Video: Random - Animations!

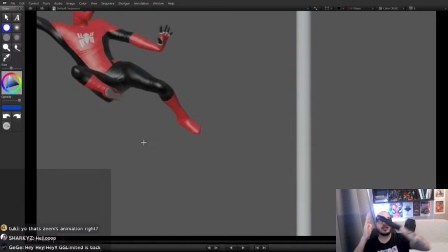8:17 Where if the hand was trying to reach it, then it's stopped like that. If you saw this like wrist bending, like it was reaching like this and he wanted to stay like this, he wanted to touch here, but the second makes contact like the squashing ball, it suddenly goes like that.
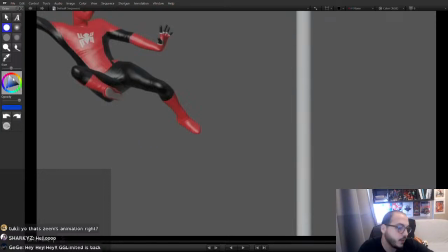8:30 That's when you'd have the bigger impact. And also, regardless of that, anatomically this is broken. So I would have a pose that's more like that, something that's reaching a bit more like this.
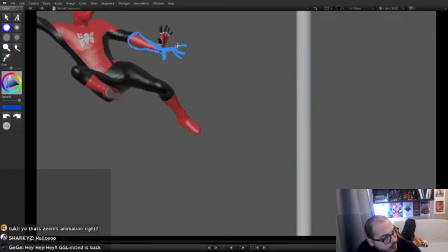8:45 And the finger poses feels a bit like default. I see some bends in there. I don't know if it comes from the rig, but fingers are super expressive. Like if you see a hand like this versus a hand like this, it really sells the like the anxiety of the character.
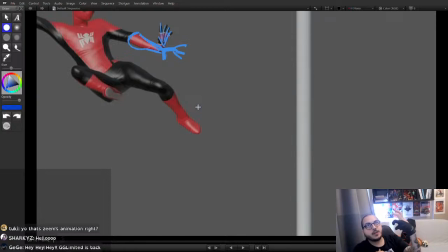9:05 You know, like just having a fist or like having a hand like this versus like having a hand that's like very loose. It's really communicates what the feeling of the character is. And when you have a default hand, it kind of feels like an expressionless face.
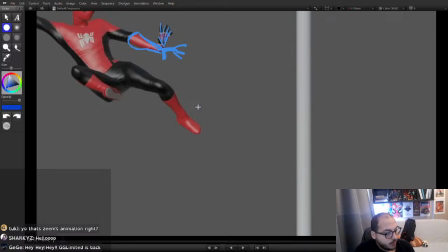9:18 I know finger posing takes a little bit of time sometimes, especially the go-to thing for everyone is to grab all the controllers and rotate them up and down like this. And again, this becomes like a very symmetrical thing, and then this is very boring.
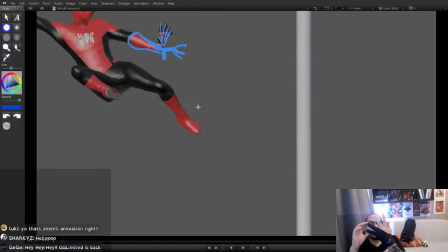9:31 So you do have to actually spend some time and like make some decisions between like negative spaces in between the fingers to get like a cool pose. But the cool thing is once you have one or two cool poses, you don't have to like keep making like a bunch of finger poses for every frame.
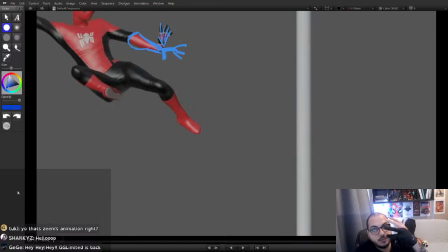9:45 Just spend some time every now and then, and you can like keep using that same pose throughout most of the shot, and it would be fine. But this feels very dead. It's like it's basically like a face that's like this.
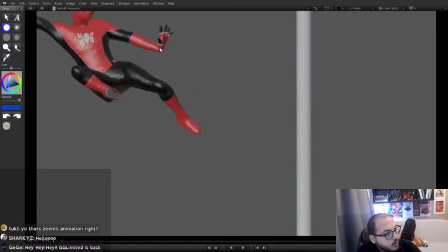10:01 It doesn't have, it's not saying anything. So, and then this is broken as we said. So I would have a pose that's a bit more like that, and you can use this to sell the idea that like he's trying to reach to the part that he's gonna be holding.
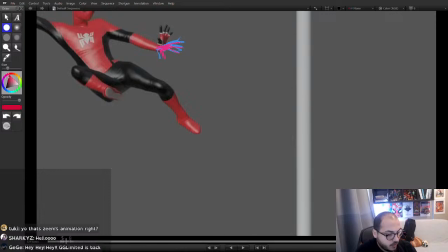10:21 So I would keep that, what's this thing? I would keep that all the way here,
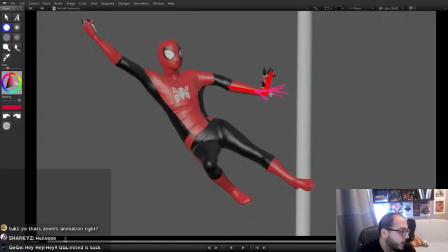10:28 still like trying to reach like that, and then here suddenly you can go up to a pose like that.
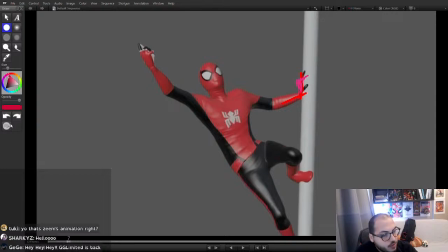10:35 And this is another pose where once you reach this pose,
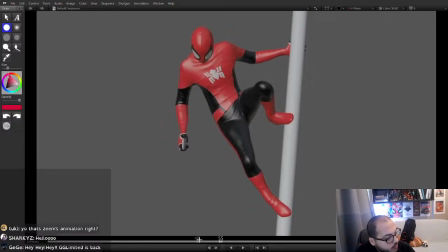10:39 throughout the whole animation it kind of basically stays there almost, does a little hand correction afterwards.
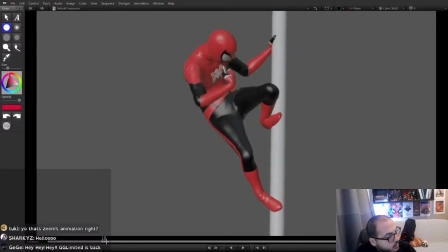10:45 But since you're staying here, you can, like, you're gonna spend like 10-15 frames there, so you can make like a nice,
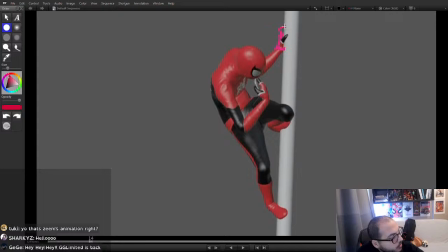10:51 you know, Spider-Man pose, like put this thumb out there, show that this hand is like playing like that, maybe one of them is like going a bit further. You can make like a nice interesting pose because you're gonna like reuse it throughout so many of the frames.
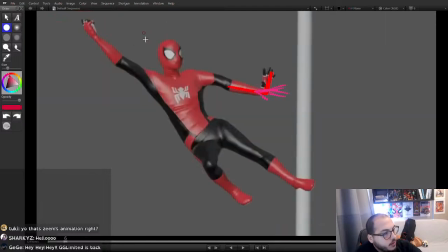11:06 And this has the same issue of it feels like this is the direction
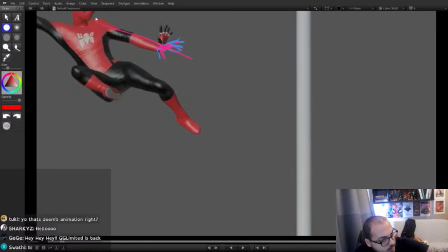11:12 of this hand moving,
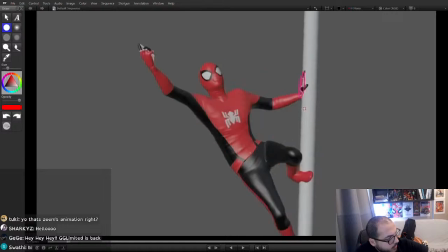11:15 like here it's pointing at, and then it ends up playing here instead of here. So that also makes it lose some impact, because once you're jumping, once you're in the midair about to land on something, you don't really have too much control.
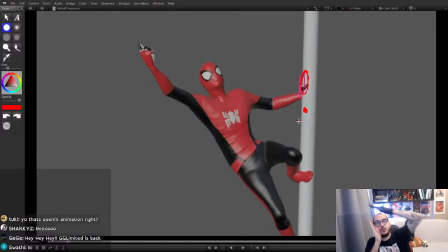11:30 So like if you're pointing something and just before you hit you go here, if you go like whoa, this, it really makes it breaks the feeling of like when the hand places in the correct place.
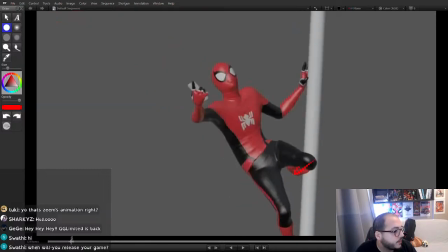11:43 Yeah, it breaks the feeling of the impact. Sorry, I got a bit confused.
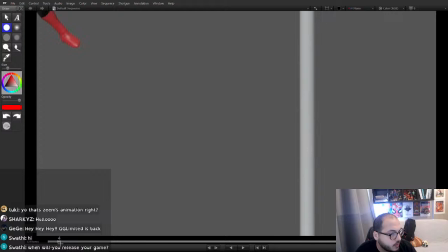11:47 I read something.
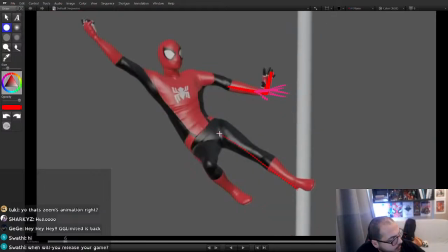11:51 So this is nice that you have a straight leg here and then suddenly it becomes a bent leg.
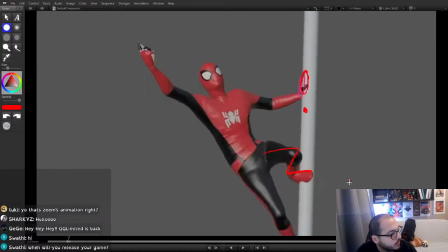11:56 That's the same stretch and squash thing that we were talking about that helps it sell the impact.
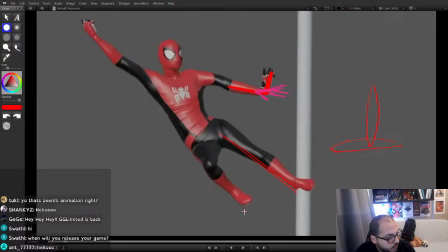12:01 But I think it would have been better if this pose, so the hip is pointing this way right now, meaning that this is pushing this up, which is correct. Like if you're standing like this completely still, and if you wanted to put more weight to the right side,
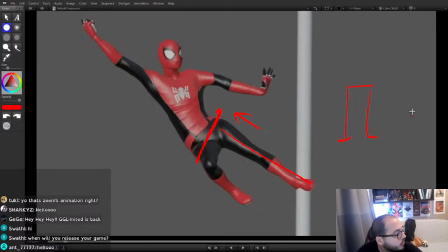12:19 and if you put your body weight over on the right of your feet, it's gonna be like that, you know.
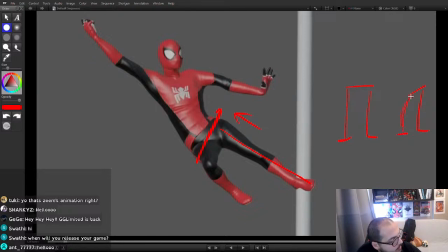12:27 And this is gonna be, if it's bent, basically it means that it's not really carrying any weight. If it's straight, it's carrying the weight, and because it's carrying the weight, the hip is gonna tilt this way. So you're doing the right thing, but you're doing it at the frame of the contact, so you're missing the nice contrast.
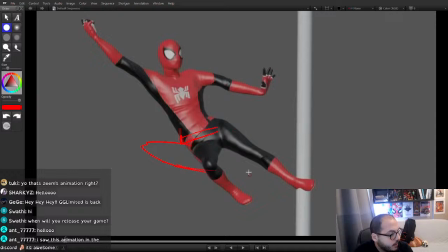12:45 So if this was like that here, and then this leg also feels a bit like stacked, and the feet is just breaking the flow essentially.
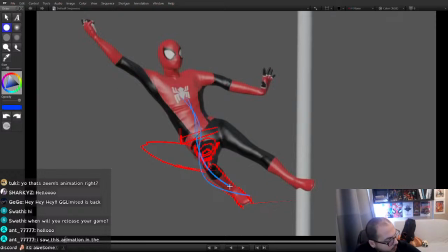13:00 This feet, like, you kind of want to see something like that, but your feet kind of goes like that, and then there's a harsh cut and it just goes like 90 degrees all of a sudden. So if you had the hip like this also, so let's say you have your feet out like that,
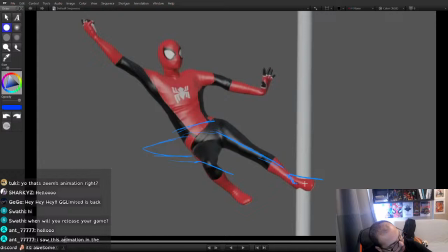13:14 and this is straight like you have it, and like maybe this part is like pointing to the part that is trying to reach,
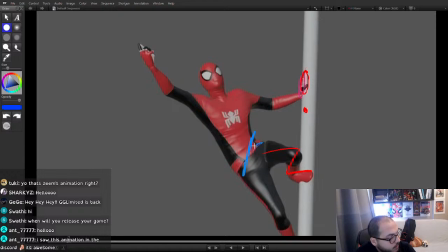13:22 and then the next pose you can push this hip up while you're bending this leg, and that will make it sound like, okay, like there's a big change, so it changed. So that would be good.
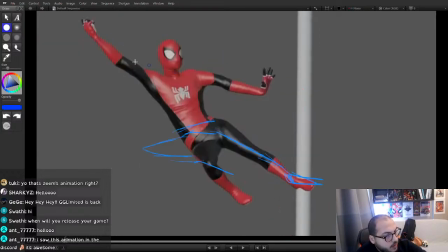13:37 There's these poses here that this hand is dragging behind, which is cool, but like this is where the hand is and the characters are going this way,
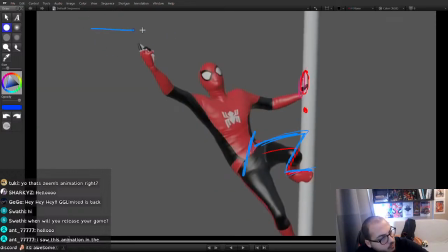13:48 but this hand moves a lot more like left to right rather than up and down,
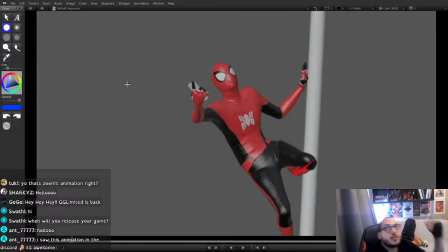13:55 where it's like it's falling like this, so it's you kind of expect it to go like that. But I think you have an overall problem in this scene where if this is like the perspective view, if this is the pole and this is where the Spider-Man is gonna be, his pose is like
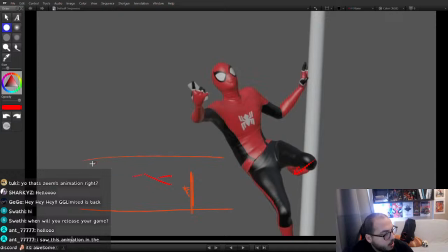14:15 his poses, I'm exaggerating, but his pose is like, oh, I'm falling like from, oh sorry, let me do it like that. His poses for all his limbs, it kind of feels like I'm coming down so fast,
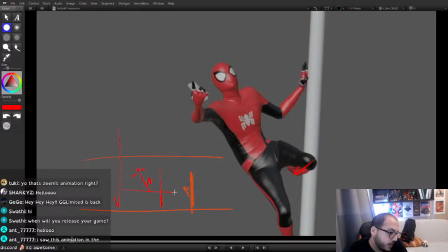14:31 like I'm going down so fast, but instead his whole body is like moving more to left to right rather than going down.
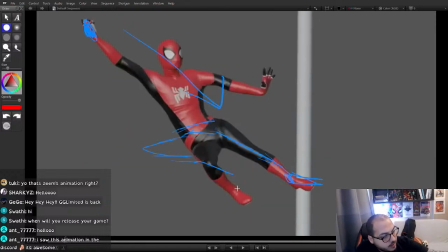14:39 So I see the effect on that in the feet, and I see it on this hand, and I see it on this hand.
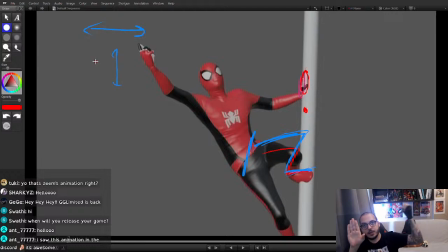14:45 So instead of like going like this and holding here, it kind of goes like that, but your poses are trying to sell it's coming from up.
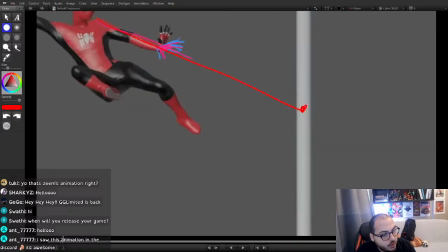14:53 It might be like a camera issue that you were trying to fit them in frame,
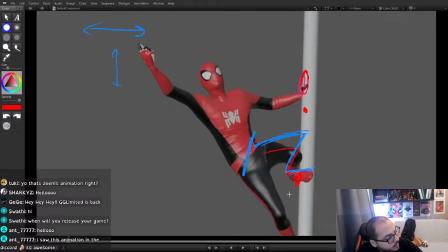14:56 because I think if you did the right direction that I was talking about, all the poses in the beginning is gonna be out of the frame. You're not gonna see any of these because it should be a lot higher.
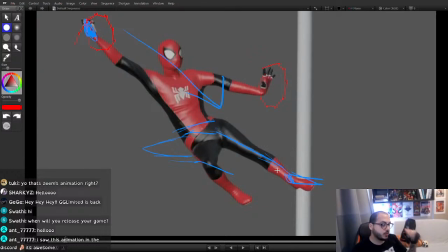15:08 So you would need to adjust your camera to frame Spider-Man better in the beginning frames. So we talked about that. The finger poses.
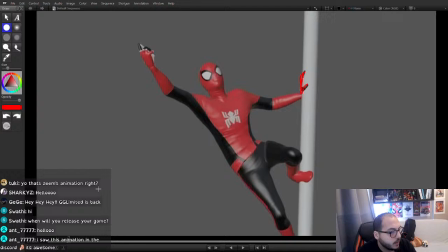15:20 There's some intersections here. It might feel unimportant, but losing the parts of your silhouette, like if you look at the silhouette of this thing, this is kind of what we see. And again, if you think of it as a silhouette and ignore what is inside the silhouette, this is missing a lot of information.
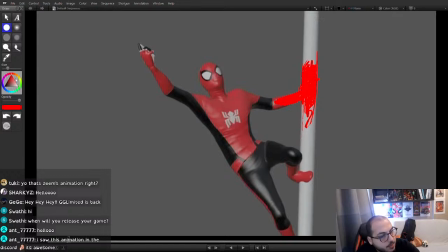15:40 Where to communicate the idea that like he's grabbing hold to this, it would be very nice to see something like this here, you know, just to be able to see that there is a connection to this like completely straight brick,
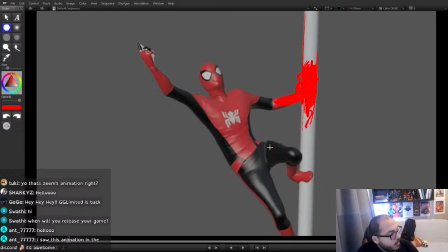15:54 where because it's intersecting, it's kind of like lost in it. Here as well, this is coming a bit too close to us. I think it would be better to communicate that by opening your leg a little bit more to this side, so you would have a bit of a cooler pose like that.
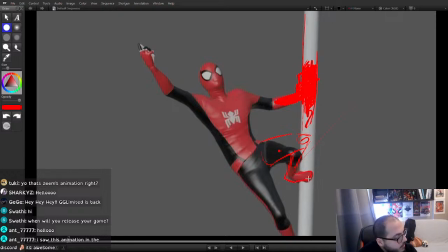16:13 And I don't know if your rig is able to do it, but it would be very nice if you could do like a foot roll and like raise your heel up, so instead of your feet being like this and like rotating up like that,
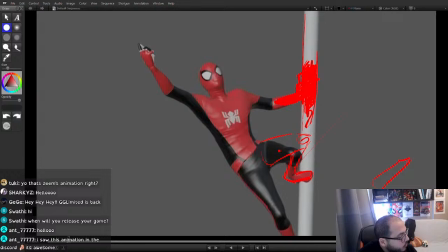16:26 if your rig can do it, it would be very cool. Like if you could do, what color is this one I'm doing?